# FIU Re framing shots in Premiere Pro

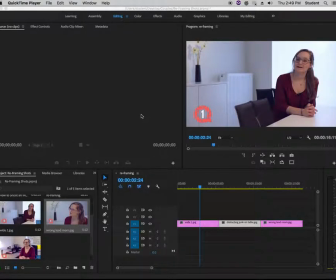0:00 Now I'm going to show you how you can reframe interview shots. Now, there's a couple things that you cannot do when you're shooting interviews. Is if you shoot them too tight, then you can't reframe them because you can't really use Premiere to zoom out on the picture.
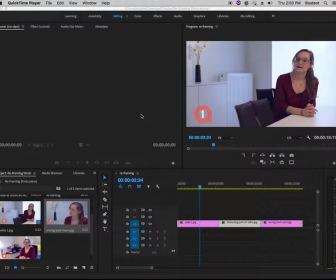0:16 But you can zoom in. So if you're going to do an error on shooting a little bit too wide, but and also having a little bit wider shot allows you to cut later to a tighter shot and make it look like you did two different shots when all you did was shoot one.
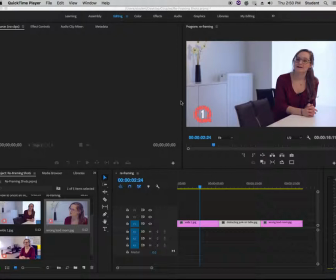0:35 So this is not terrible. The background's not too great, but and don't ever try to frame something just to get a extra little flower or plant or picture in the frame, or even worse, a logo, because it's about the person, it's not about the background.
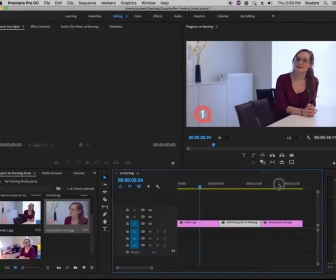0:52 Also, the other thing you want to do is make sure that you don't get the person looking in the wrong direction like this,
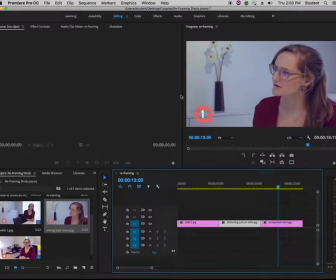0:57 where they are looking maybe at the interviewer or somebody's asking questions, but this person's sitting way too far to the side of the camera, and then they're not really connecting with the audience. They're looking like they're almost looking at something that's completely out of the scene. But let's take a look at this. So let's park on this one.
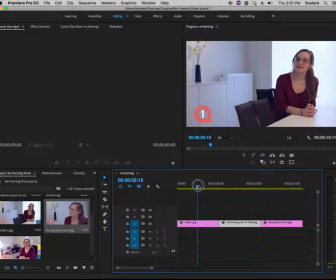1:15 And all you do is you park inside the video frame that you want to change, and then you have to select it. And when you do, if it's not selected and you come up here and you change to effects controls, nothing shows up in here.
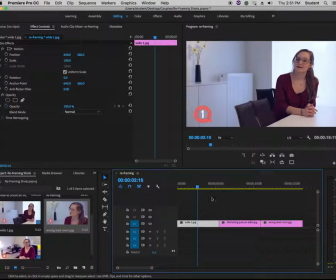1:28 But as soon as it's selected, then the controls show up. And you have to be inside here to so you can see what's going on. And then what you want to do is you're going to zoom in. Okay, and just increase this number.
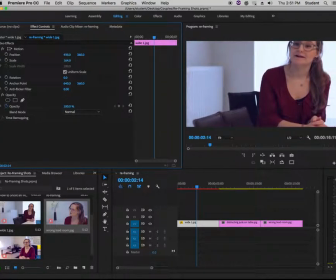1:42 And notice that pushes her off the screen. So let's bring her back in. And then we'll bring it down.
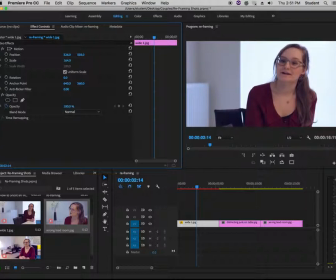1:49 And you just drag, click and drag with your mouse. And so now that's quite a bit different. So this is a much better shot to do the interview from, because it's about her. It's no longer about the background. So again, let's just look at that. We're just going to click.
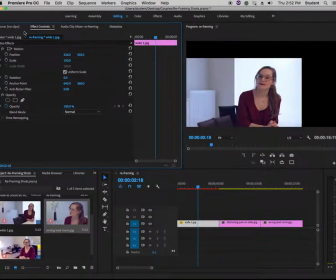2:04 It says undo. So we're going to undo the zoom. And notice you have to be careful because we also repositioned it, because if there's this black off of here.
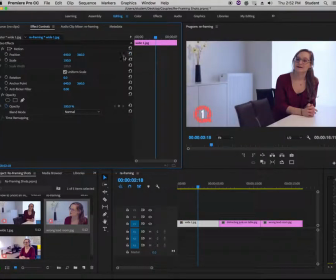2:13 So let's undo that too. So this was the original frame.
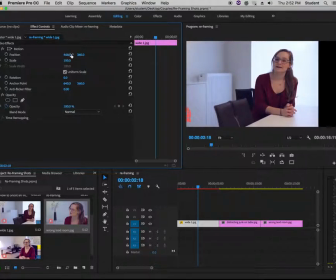2:17 If we had just moved her over first, okay, and then brought her down or whatever, then we have this black.
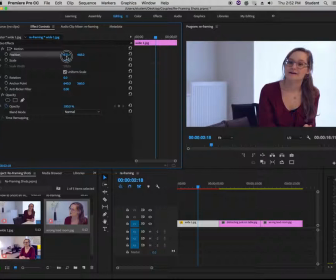2:24 As we zoom in, we could do it that way too, but it's easier to zoom in first, and that also gives us a little bit more flexibility. Okay, then we get her where we want to go.
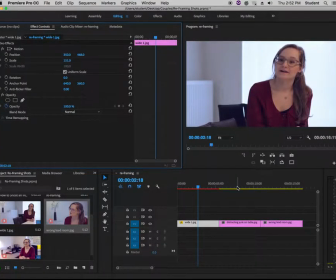2:37 Now let's do the same thing with this shot. It's a little bit different. Same type of problem.
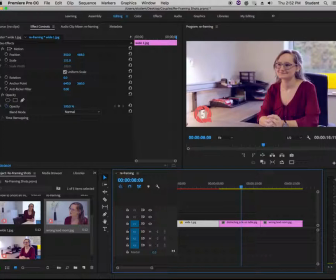2:43 It's a little too wide. Also, there's all this distracting junk here in the back. Number one, you probably want to avoid this as much as possible just to start with. Like if you see this in the back of your frame, then move it or change it or do a different shot.
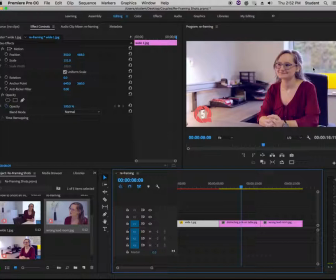2:59 Maybe move the camera the other way and look, but you probably don't want anybody looking out the window. But I'll show you how to fix this too. So it's exactly the same combination now. Even though the controls are showing up, they're about this shot right now. So you got to click on this shot to make it be about this shot.
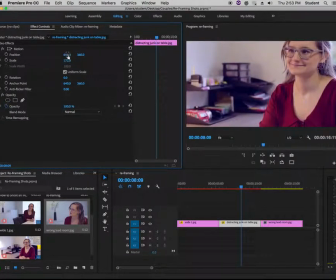3:15 And then again, we're just going to zoom in, and then we'll bring her over and bring her down back into the frame.
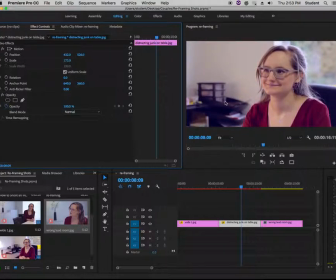3:23 And you'll see this stuff is still over here, which doesn't look great, but it's a lot less distracting because she's filling up most of the frame. And you don't want to like zoom in right on the end of her nose, and you don't want to be cutting off the top of her head. But you could probably even get away with something like this,
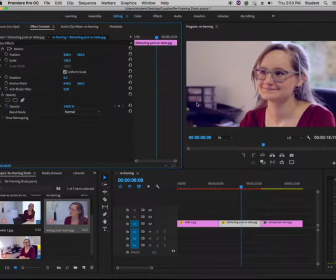3:39 which is again much more about her and less about the distracting mess that's in the background.
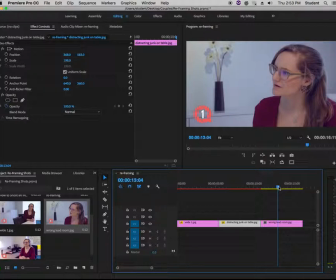3:44 And again, what you want to avoid is shots like this where they're just looking completely away, almost like they're looking at something that's not even involved in the shoot. Okay, so that's how you do that.